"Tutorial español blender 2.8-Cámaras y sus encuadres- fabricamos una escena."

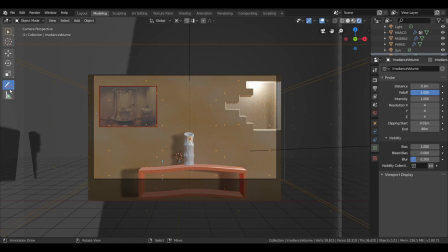[41:20]
La técnica de los cuatro puntos sería, por ejemplo, un punto estaría por aquí, otro punto estaría por aquí y otro por aquí. Fíjense que este punto y este punto no contienen nada,
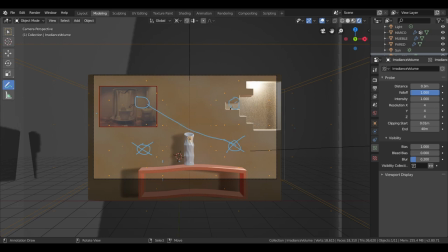[41:36]
pero y bueno, y si hacemos esto, pues hallamos el centro, que sería el quinto punto, ¿vale? Ese centro. El haz del punto sería esto, el haz del punto sería esto. Y esto, no se concentra solo en un punto solo, sino alrededor.
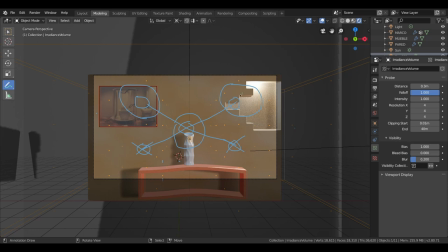[41:53]
Si se dan cuenta aquí, entre los cuatro puntos, quizás no funciona tan bien en esta foto, porque solo tendríamos esta parte de aquí, tendríamos esta parte de aquí, y el jarrón perdería un poco de protagonismo, ¿vale? Entonces, para hacer el de los cuatro puntos, no valdría, no estaría hecho.
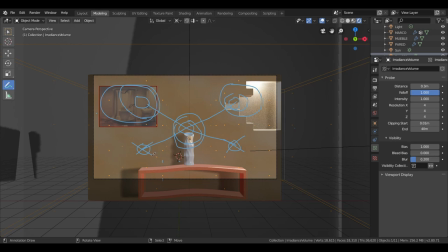[42:11]
Dense cuenta que aquí hay dos puntos que no están haciendo nada. De todas formas, no tiene por qué en todos los puntos funcionar, ¿vale? Podemos con tres puntos, con dos puntos podrían funcionar perfectamente. Después hay otra técnica que también se usa y que es la del caracolillo,
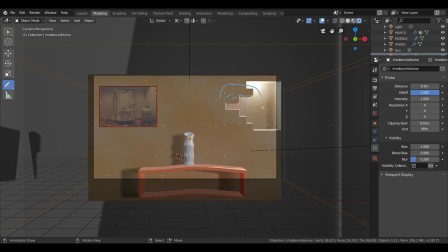[42:28]
creo que es, o de la forma de lo que es el caparazón de un caracol, ¿no? Y viene dada de esta manera, a ver si tengo el pulso, y viene dada así y se va hacia esta esquina. Igual que hace así, podemos hacerlo en cuatro puntos o en dos.
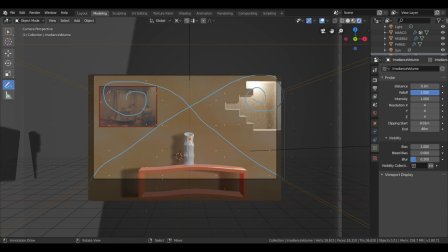[42:42]
Es decir, esto significa que podemos hacer que nuestro enfoque esté, que tampoco, si se dan cuenta, el punto estaría aquí, pero nuestra vista se va a ir aquí, se va a ir aquí y se va a ir aquí. Entonces,
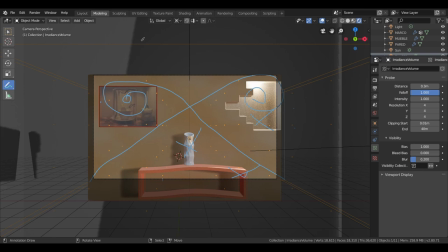[42:59]
en esta técnica tampoco estaría correcta, es decir, aquí le va perfectamente lo de las tres barras, que es la que hemos creado, pero lo del caracolillo no estaría correctamente porque nuestra tensión sería muy variada, ¿no? Entonces, para ello tendríamos que hacer una, a lo mejor, que esto estuviera más oscuro, ¿vale?
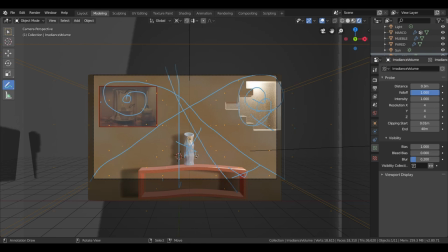[43:15]
Que esto no tuviera ese protagonismo y que esto tampoco tuviera ese protagonismo, sino que fuera esta parte la que tiene el protagonismo de la foto, ¿vale? Con todo esto quiero que aprendamos y entendamos que es muy importante la colocación de las cámaras,
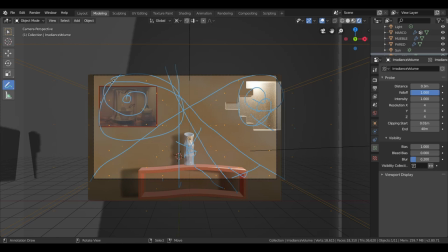[43:29]
pero también es importante lo que recoge la cámara, el ángulo de la cámara, lo que el cuadrado de la cámara recoge, es importante también tenerlo en cuenta, porque dependiendo de cómo coloquemos los objetos y la técnica que usemos para el enfoque del espectador, va a funcionar.
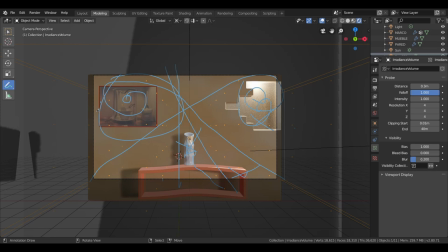[43:45]
Esto también vale para vídeos también, para fotos y para vídeos, pero vean la potencia que tiene esta técnica, ¿no? Aplíquenla, en muchos casos yo lo hago así, tengo la idea en la cabeza, sé lo que voy a modelar y antes incluso de modelar ya estoy colocando la cámara,
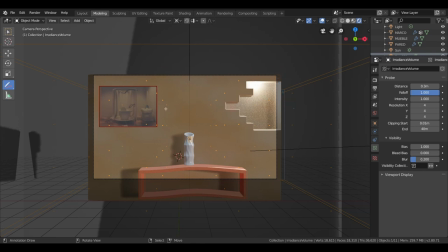[44:00]
colocando los objetos poquito a poco y voy haciendo la escena a razón de la técnica que voy a usar, ¿no? En este 4 es la técnica de los tres barras y va muy muy bien, ¿vale?
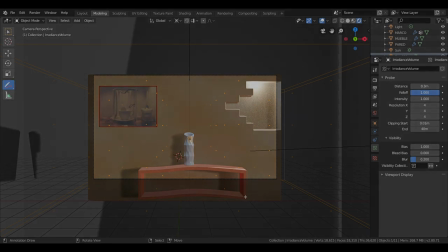[44:12]
Espero que les haya gustado, espero que esto sirva para que vuestras escenas tengan un poquito más de orden visual
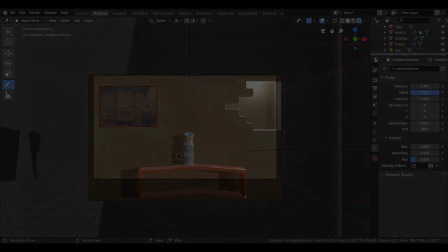[44:19]
y que pueden llegar muy lejos con todo este tipo de consejos que vamos dando en el canal.
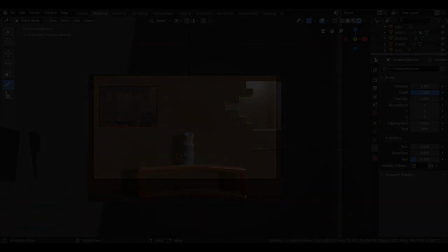[44:24]
Muchas gracias y hasta la próxima semana.